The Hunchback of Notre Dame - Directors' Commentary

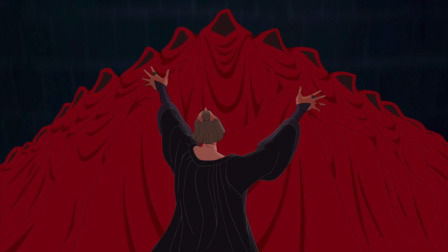(45:45)
Yeah. And presented it to us. And they were very nervous when they presented it to us. Well, it was very silent afterwards. Everyone was just kind of like, wow, kind of blown away by the intensity of it. And they said, have we gone too far?
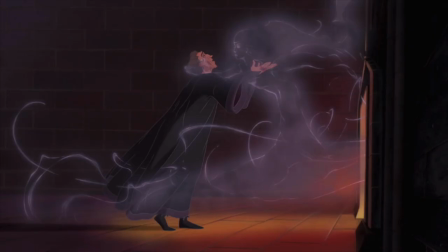(45:56)
And we said, no. No, this is great. Hope we get it by the executives. Yeah, fortunately. But everybody backed us up on this. Everybody loved us. They understood how thematically important it was. And it was very much in the spirit of, like, Night on Bald Mountain and Fantasia, just one of those great kind of dark and surreal Disney moments.
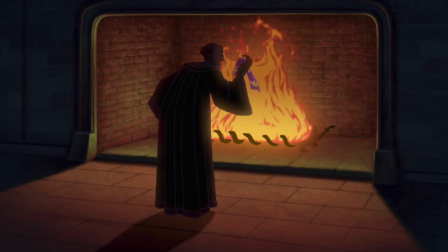(46:16)
That was our argument. We had all these arguments all lined up. If Michael Eisner and Roy Disney didn't like it, we'd say, oh, it's like Fantasia. It's like all these other things. It turned out we didn't have to use it. didn't have to use them they said hey this is great this really turns into Fantasia for me at the end just yeah
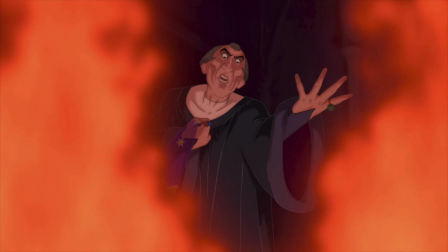(46:33)
singing and all the shadows appearing on the wall and again just a great cooperation between all the departments great animation by Kathy great effects by the effects department you know based on an excellent storyboard and a terrific song it's like all the
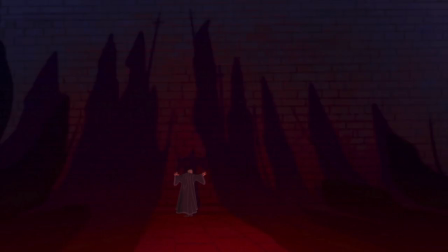(46:49)
elements coming together all the shadow work and the ensuing like specters and spirits flying around Frollo were done by Ed Coffey, who, he's somebody else who thought, was he taking it too far? Is this too much? And we kept saying, no, do more, do more. He was more than happy to do more.
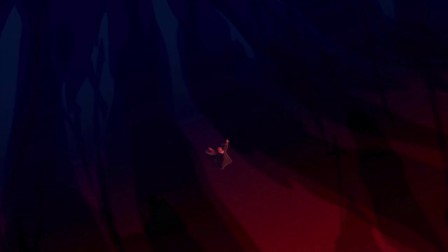(47:07)
It's a great shot here, the way the camera cranes up.
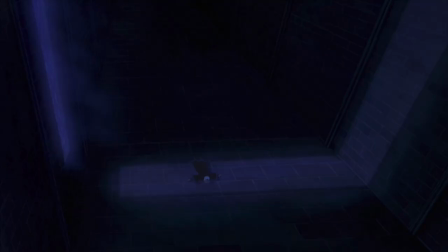(47:15)
And here's some more of our hand-fisted symbolism. Frollo falls down in the shape of a crucifix.
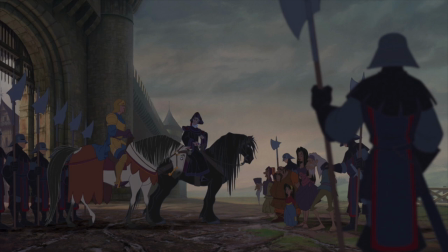(47:22)
sets us up for a sequence that we must have boarded at least ten times yeah it was originally much longer there was a lot more of the soldiers you know ransacking the city of Paris but ultimately we decided a little bit of this went a long way a little more cat and mouse
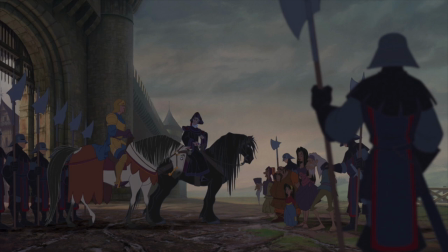(47:39)
between Esmeralda and the soldiers as well she was featured more in the sequence take them away you get a little
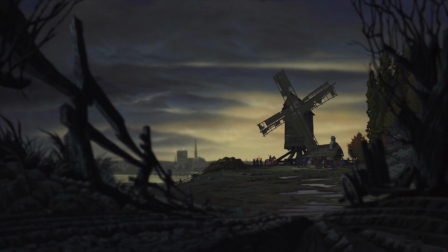(47:49)
sense of London chorus and pipe organ playing over that sequence, too. We spent a whole day in London doing a recording session in a cathedral of a great old pipe organ to get that sense of mass over the top of the score.
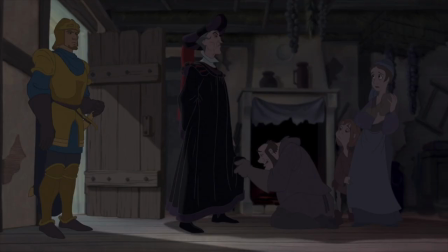(48:04) Our home is always open to the weary traveler.
This is one of Alan's nicer cues, too. I mean, he does the danger music really well. He likes it, I think. He likes it.
I assure you, we know nothing of these gypsies.
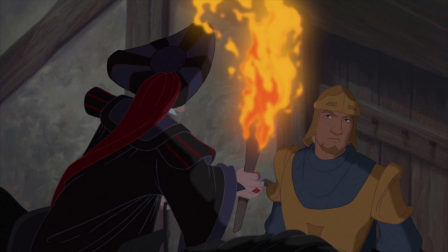(48:18)
We worked really hard to get all these flames and the fire sequence coming up looking like fire. It's hard to do with artwork and animation, but there's a gentleman named Randy Fulmer, who's a jack-of-all-trades kind of guy. We call him our artistic coordinator, and he takes the world of artwork and mingles it with the world of technology to get a lot of these effects up on the screen.
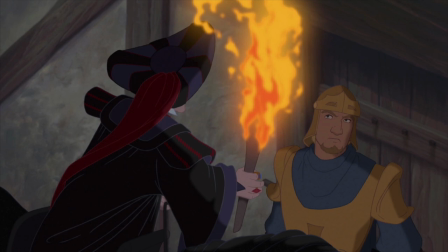(48:38)
So a lot of this material that's coming up is a real tribute to Randy.
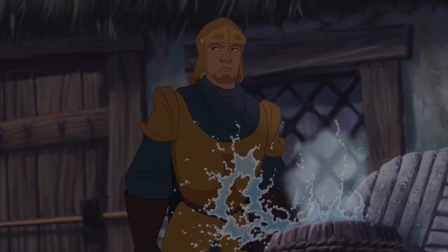(48:42)
In this shot here, we originally had a line of dialogue from Phoebus where he said, I won't follow the orders of a madman. And we decided, based on Stephen Schwartz's suggestion, that this scene would be more powerful if we didn't realize exactly what action Phoebus was going to take until he doused the torch in the barrel.
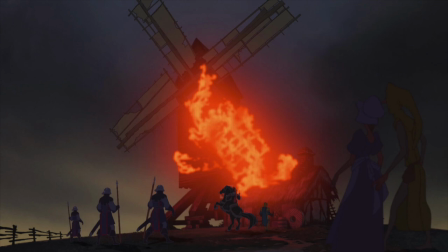(49:00)
Boy, that's a flammable house. This was the kerosene mill, apparently.
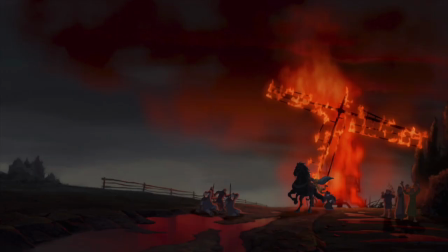(49:07)
It's a very dangerous occupation. Goes up mighty fast. It was a sequence that was boarded a number of times, too, I believe. Yeah. I used to laugh at that, don't hit my horse line too, but unfortunately no one else did. You notice Phoebus is shot in the shoulder, but he grabs his chest.
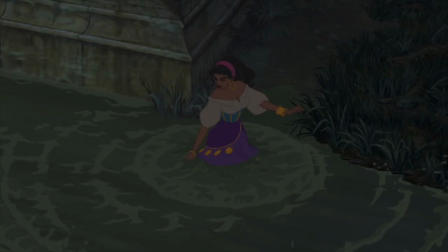(49:23)
It's a common thing. There's a little scene coming up, wasn't there, where Esmeralda had to actually dive under the water? Yeah, we had storyboarded the scene of Esmeralda diving under the water and removing Phoebus' heavy breastplate, which is what made him sink like a stone in the first place.
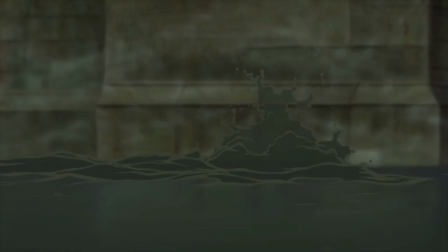(49:37)
But due to time constraints, we ended up cutting it. So that all takes place right here.
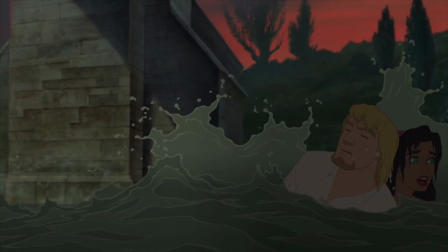(49:43)
Yeah, okay.